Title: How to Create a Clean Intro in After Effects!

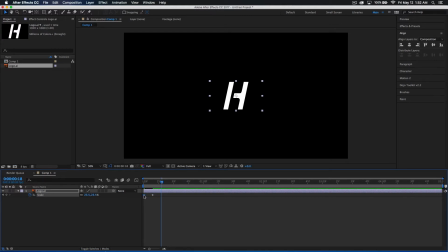[2:50]
I'm going to go ahead and click on that keyframe at the beginning and I'm going to press the command C, command V to paste that keyframe or if you're on windows ctrl c ctrl v to paste this keyframe and so now we've kind of got this little popping effect right there kind of
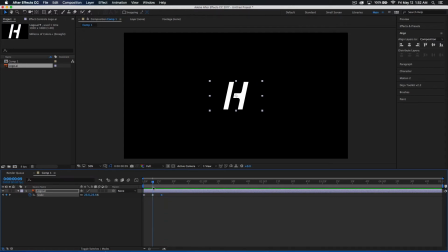[3:06]
looks very nice i think we want to scale this up a little bit more though just so it gives more of a pop toward it so i'm going to go to about 20 26 awesome so i'm going to go ahead and just move this closer a little bit just to give them little
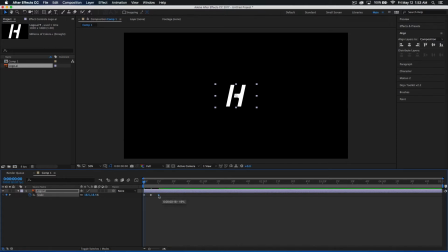[3:22]
bit more speed if you guys want to make them this a little bit shorter or if you guys want to make this longer this little animation right here you just move these keyframes either shorter for faster or closer together for um a faster animation or further apart for a slower one so yeah
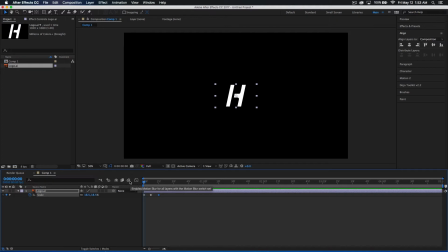[3:40]
that looks good awesome so i'm gonna go ahead and add some motion blur to this so i'm gonna click right here try enable motion blur and click right here to add it to this layer so now I've got a little bit of motion blur going there and now we're gonna go ahead and also easy I'm gonna go ahead and just drag over and select all my keyframes
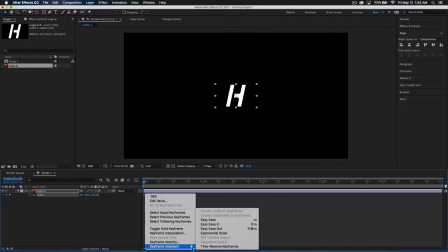[3:57]
right click keyframe assistant easy ease awesome
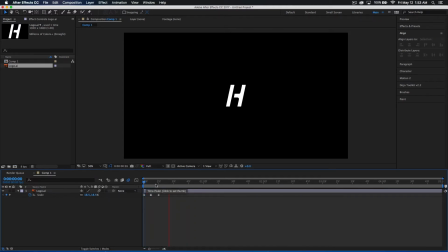[4:02]
that's gonna help that with a bouncing effect right there awesome so now what we're gonna do is we're gonna go ahead and just add our little reveal so the way I'm gonna do that is I'm gonna go to my mask I'm gonna click over here and just hold down to grab my ellipse tool and there we go i'm going to go to go ahead and click
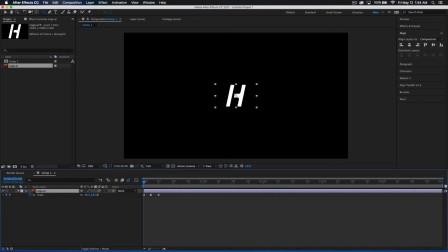[4:19]
on your make sure your layer is selected go to the center of your layer doesn't have to be perfect right there is good and then i'm going to hold down command and shift at the same time and just drag out so my layers revealed my logo is revealed and then i'm going to
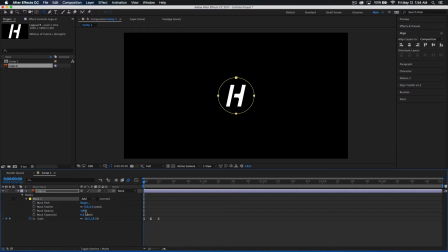[4:32]
go ahead and drop down my mask one options and we're going to go and make this expansion mask expansion negative so just drag until your logo is all the way gone um perfect awesome so now my logo is completely gone once you've done that or you've gotten rid of your logo just go
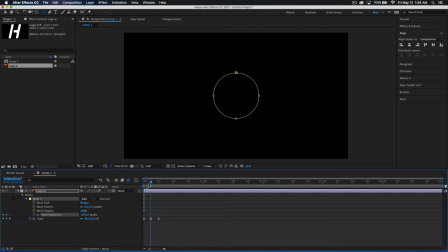[4:52]
ahead and drop a keyframe and then go to the where your logo scales up so right there and we're gonna set this to zero awesome
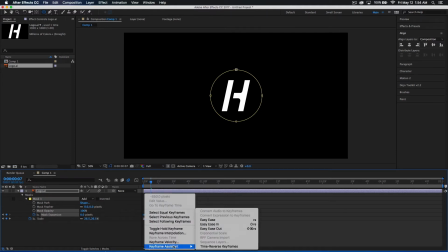[5:02]
so now i'm go and also easy this as well right click keyframe assistant and easy ease and now we've got this
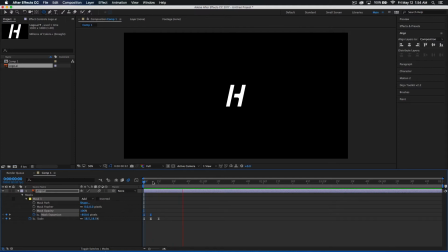[5:11]
awesome it looks like a really nice animation right there okay this is now just a little bit too fast so i'm gonna go ahead and move these apart just a tad bit so like right there and let's go drag this a bit further awesome that looked actually really cool so now we've got
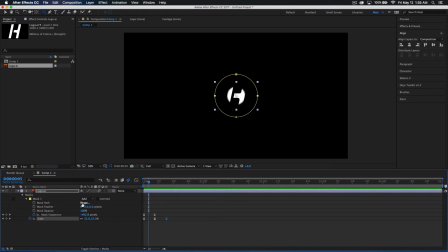[5:28]
this nice a little reveal right here i'm gonna also add some feathering to this mask as well let's go up a little bit just to soften up the edges so that way it makes it look a little bit cleaner i feel like let's get about 33 this is again personal preference whatever you feel is best if you guys don't want softer edges then don't do that if you do then add feathering um but yeah
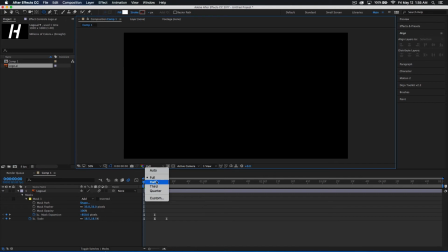[5:48]
there we go so let me just render this out actually i'm going to drop my resolution a little bit so let's just get a half apologize if you guys hear my computer fan in the background at any point. It's just because of the rendering. Awesome.
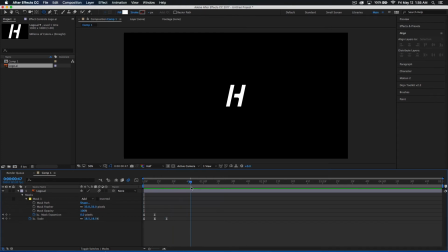[6:02]
So that looks really cool. You've got that very nice reveal here. So let's go ahead and go ahead and just get this thing out of our scene. So I'm going to leave it in here for about, let's go about 48. I'm going to set another key frame for scaling, go about a couple seconds or a couple of frames ahead and just drop this down to zero completely.
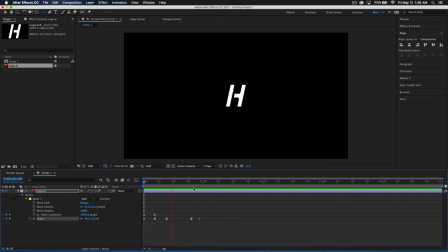[6:21]
Awesome. So now we've got the logo part of our animation done.